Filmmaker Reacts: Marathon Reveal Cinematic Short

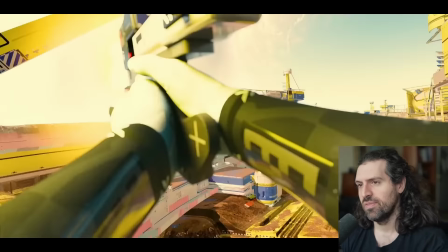[16:26]
Oh, brutal. Brutal. Marathon.
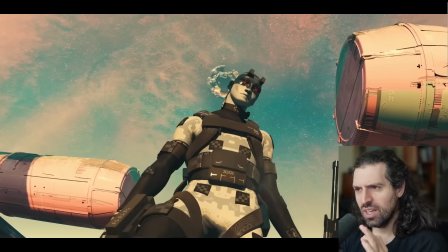[16:31]
And you see it's almost like there was a feeling.
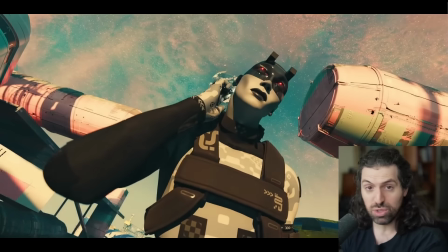[16:37]
Almost gonna be a feeling of art and culture, but it was stripped away instantly. Instantly.
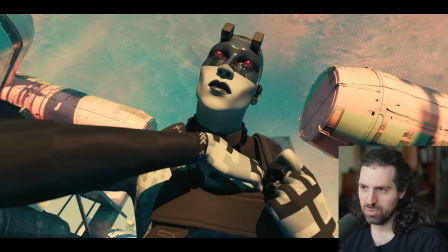[16:46] And on the pedestal these words appear.
Oh, that starts me.
My name is Ozymandias, King of Kings.
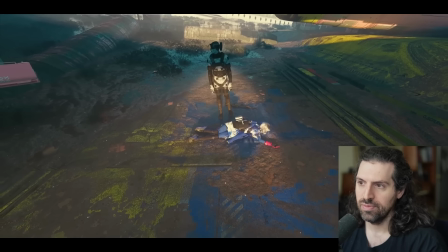[16:53] Look on my works, ye mighty, and despair. Despair.
The echo.
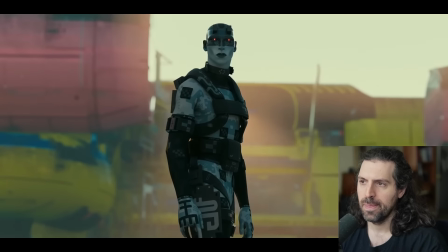[16:59] Nothing beside remain. Nothing beside remain.
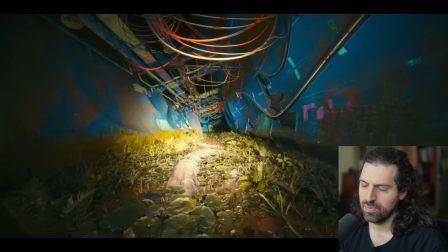[17:03] Round the decay of that colossal wreck. Round the decay of the boundless wreck.
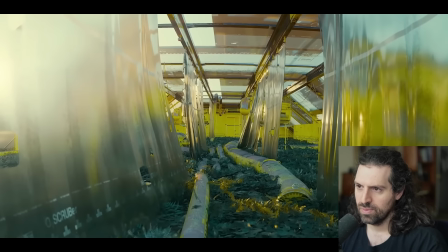[17:10] Boundless, alone and level sands. Stretched far away.
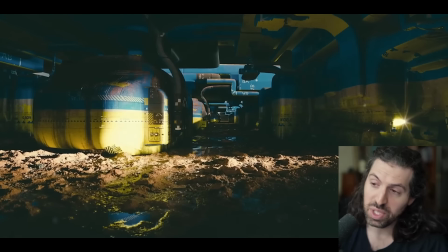[17:16]
Really well done. Just complete meaninglessness being conveyed here.
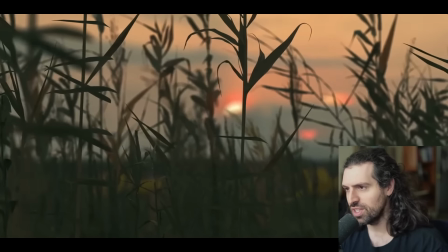[17:22]
Of art, of history, of emotion, of hope.
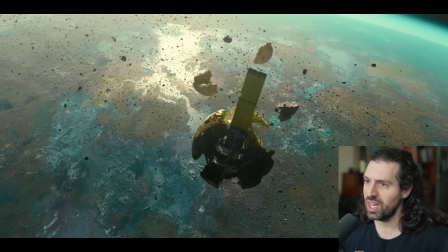[17:27]
None of it matters in this place. Wow.
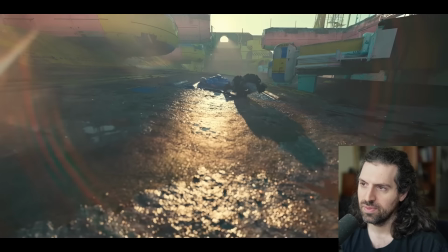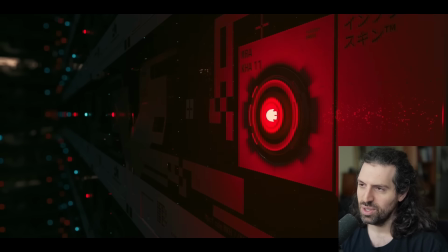[17:38]
Yeah, there's always somebody else to just...
Do you recognize this child?
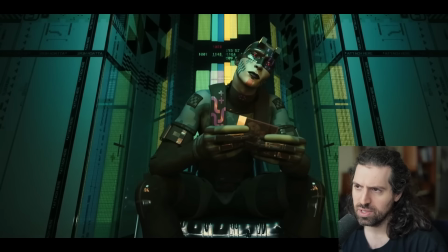[17:43]
Oh! Okay, flashback perhaps?
Is that me?
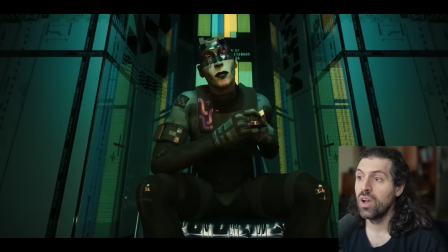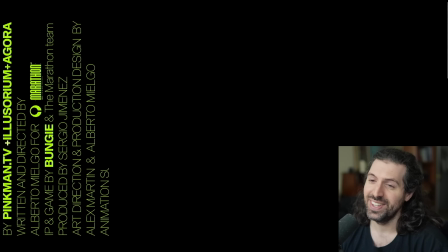[17:55]
Oh, okay. It's not... Oh, man. Fantastic ending.
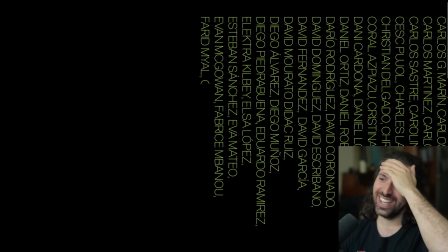[18:01]
Fantastic ending. Yeah, really, really... What the fact that... Is that me? I don't know.
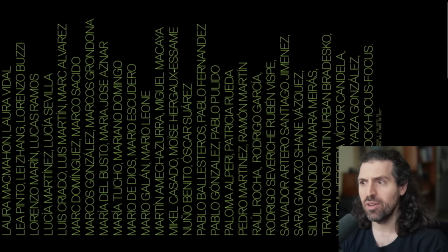[18:06]
Puts it away. Does that machine tell everybody that that's them? Does that machine tell everybody that other person is their mother?
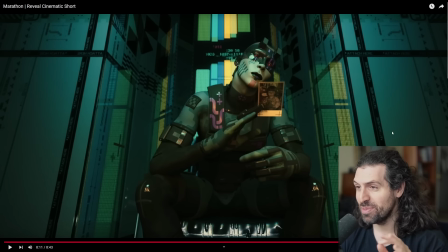[18:13]
Oh, man. Fantastic performance, too. And there's, like, weird pixel eyes and everything. And the strange, like, symbols. Oh, it's fantastic.
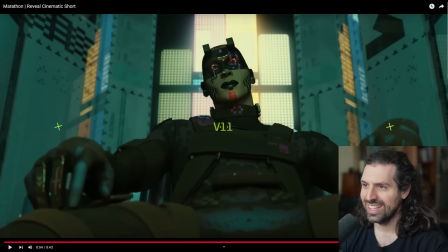[18:28]
Yeah, really, really amazing body language in the character here.
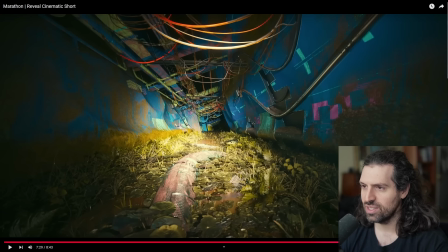[18:33]
Fantastic performance. And yeah, this scene, just like this sort of meaninglessness of, I love that we pan to.
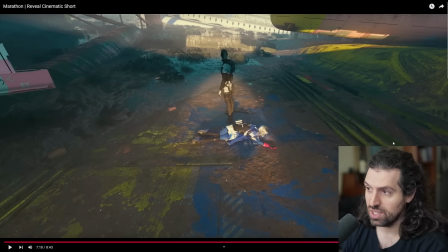[18:40]
And what did I say about this poem, right? The message of this poem, again, as far as I understand, I'd love to hear your interpretations, chat, is that this is the perfect shot, right?
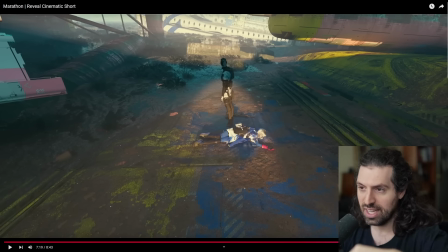[18:49]
Just like nothingness stretching on as time passes, as greatness is forgotten, as the mightiest, person who can think they're the mightiest, time washes that away.
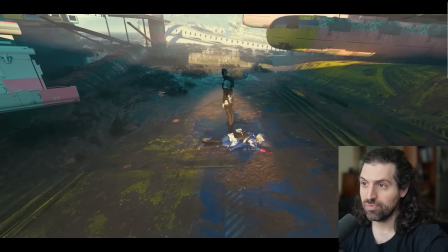[19:02]
And look at this.
Nothing beside remain. Nothing beside remain.
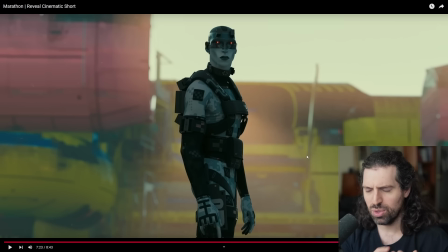[19:05]
And the echo again of what's happening, the kind of like different emotional echo that Ben Starr's delivering here is relating back to the sort of therapy session with the other girl, or I think it's more like a brainwashing session now,
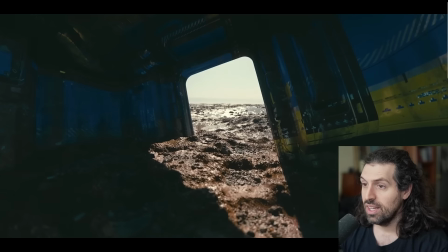[19:17]
chat, which is kind of crazy. And look at that. See, like I said, that's
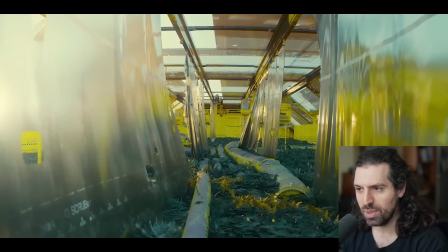[19:28]
it's showing nature reclaiming the world beyond sort of like human corruption.
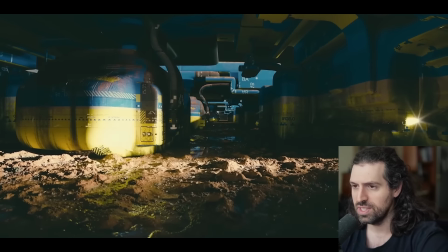[19:34]
It also reminds me of Solstice, this great short film. If you guys have seen that, it's commenting on the immense scale.
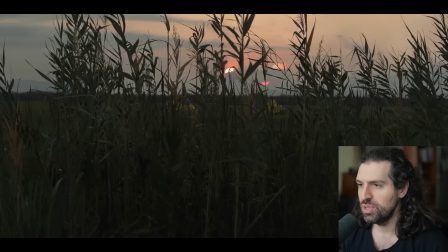[19:43]
They're using scale to show just the sort of magnitude of machinery beyond humanity and how disturbing it is, quite honestly.
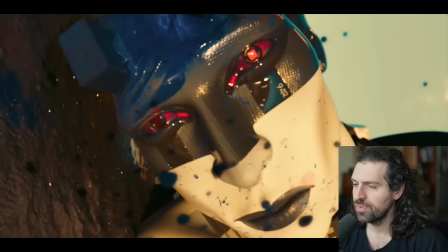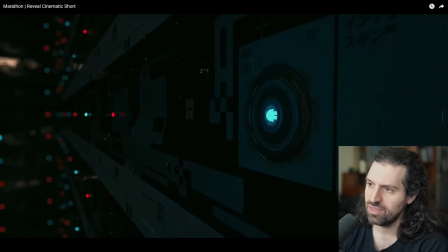[19:56]
And then someone, I love that shot too. It almost looks like the body cam footage recovered.
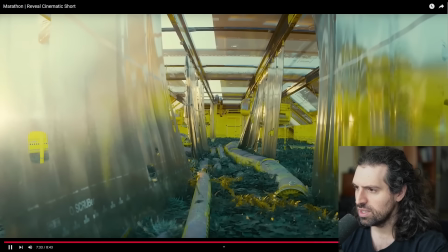[20:00]
And Lone and level sands stretch far away. yeah, that was it.
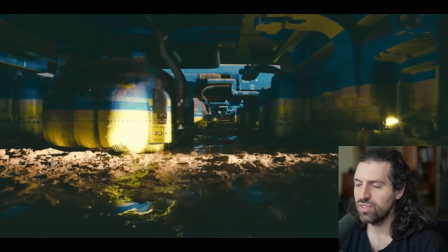[20:07] Level sand stretched far away.
And there you go.
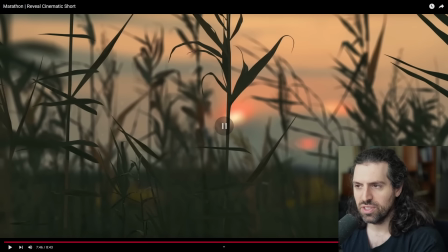[20:14]
I love that. It's like this feeling. There's a feeling right here, especially if you see it.
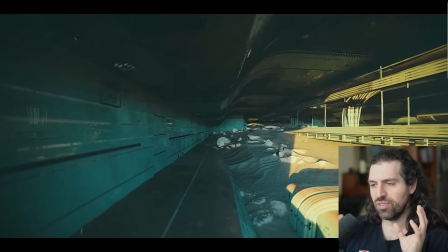[20:19] Stretch far away.
There's a feeling of like reaching. It's like we can almost get there.
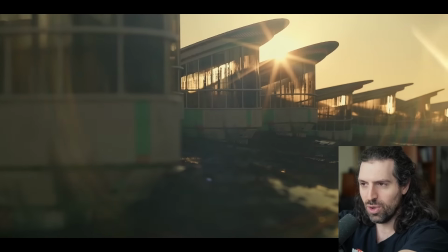[20:25]
We can almost grasp what's at the end of this hallway. It's an idea. It could be a thing.
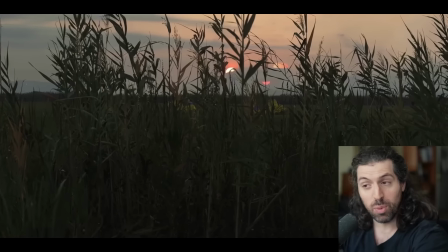[20:30]
It could be peace. It could be hopefulness, but we don't get there. We do not reach it, as these characters don't.
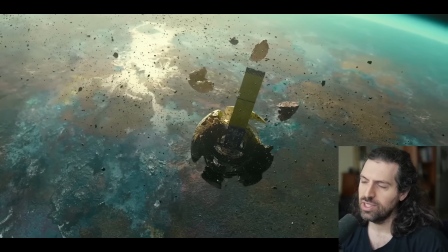[20:35]
And that's really powerful. That's profound. Yeah, well done.
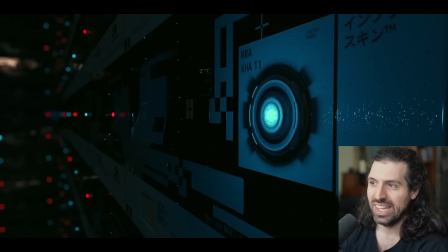[20:41]
And then I love that the sound becomes diegetic in that moment. And we come back into the world and we're stripped of even the pleasantness.
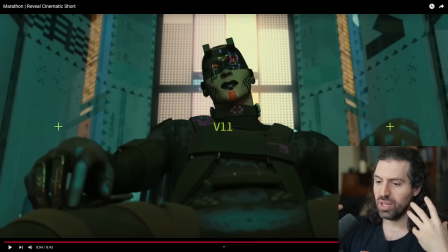[20:49]
Even the pleasantness of the reading from Ben, even the pleasantness of the piano in this just brutal, ruthless world.
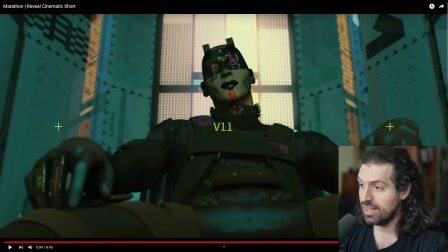[20:58]
We're going to strip that away. We're going to come back to this. You can hear the sound as he falls.
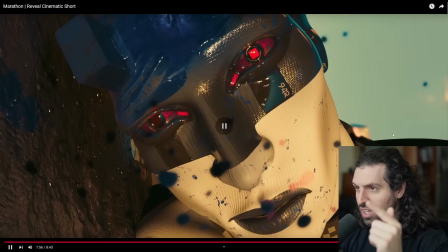[21:02]
Cut to diegetic, as if it's just like a broken speaker in this world.
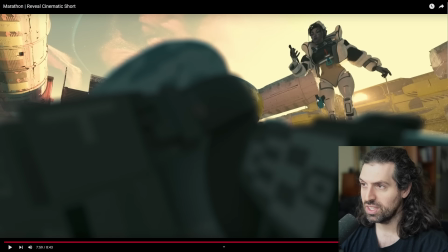[21:07]
And the dead eyes. And this person comes over and they're clearly like heavily body modified people. Do they even have a brain anymore? Do they even have a soul anymore? I think that's kind of the point of this, right?
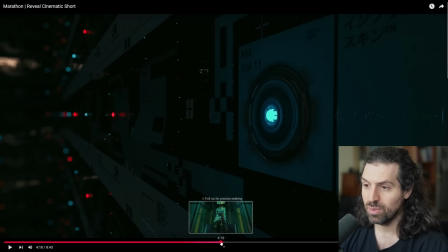[21:20]
Let's rip people open and take their whatever music chip and listen to it, even though it's meaningless.
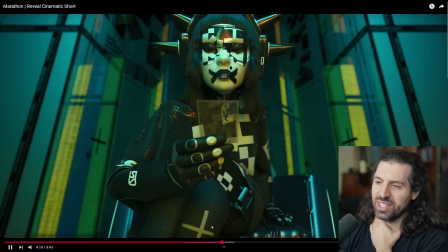[21:26]
It's like, wow. I want to see this part one more time because it was awesome. Who are you?
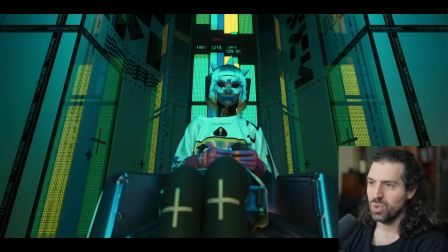[21:30] I don't know. Who are you? Is in there? It's you. What?
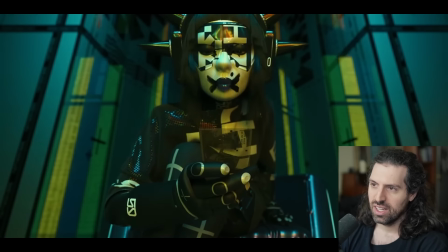[21:35] Really?
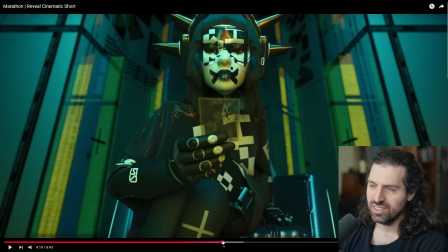[21:40]
It's super interesting that everybody is sort of being shown this and like, who's that?
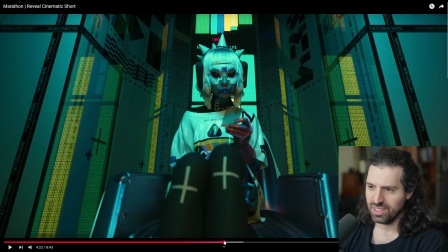[21:45] It's you. Really? No, it's not.
So maybe this is the part of her that still remembers something. The sort of whisper in the back of her mind. Maybe that is her true self who remembered but can't get out. Can't reach the surface and comment on it. But yeah, really fantastic. I mean, this is a game.
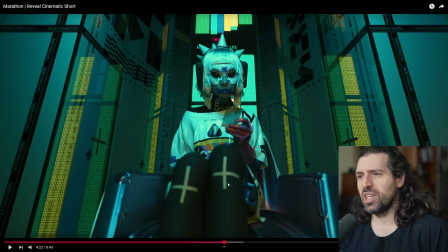[22:02]
And what's interesting about this game is like people are saying it's a competitive game. I'm super impressed with what they've done here, if that's the case. But at the same time, also, it makes you want some sort of cinematic delivery from them,
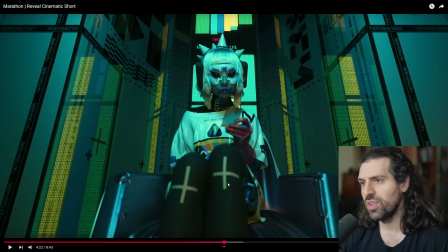[22:17]
because it almost shows that it could be a fantastic story or a fantastic story mode in the game if they were to go that route. But I don't know what this is. I don't know what this game is. So you guys tell me. But it appears to be like it could be, some sort of FPS competitive game.
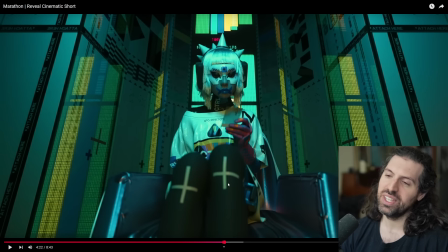[22:34]
But wow. Yeah, that was a lot of fun. So if you guys enjoyed my analysis, I'd love to hear if you guys agree, if you disagree with me. This is fantastic work either way. Bravo to everybody who worked on this. Love getting the surprise Ben Starr in there. Ben's fantastic.
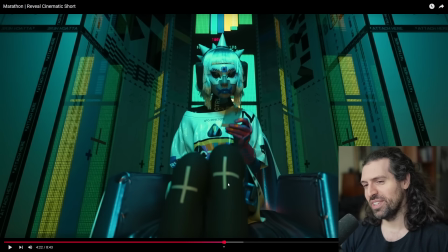[22:50]
Buddy of me and Aaliyah that we get to see at different Final Fantasy events and conventions and Final Fantasy concerts. He's fantastic, and we love his work so much. But yes, make sure to subscribe if it's if you want to see more cinematic breakdowns like this.
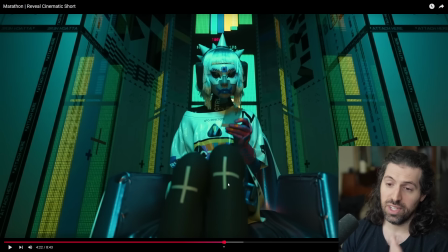[23:06]
If you enjoyed our time together, hop in Discord, follow on Twitch, follow our couples channel, me and my fiance, if you want to see similar stuff to this with a twist. Yeah, you guys are the best. Thanks for joining me for this chat. Wow, what a lovely piece. Very unexpected. Yeah, very unexpected. Anyways, have a good day, guys. Talk to you soon.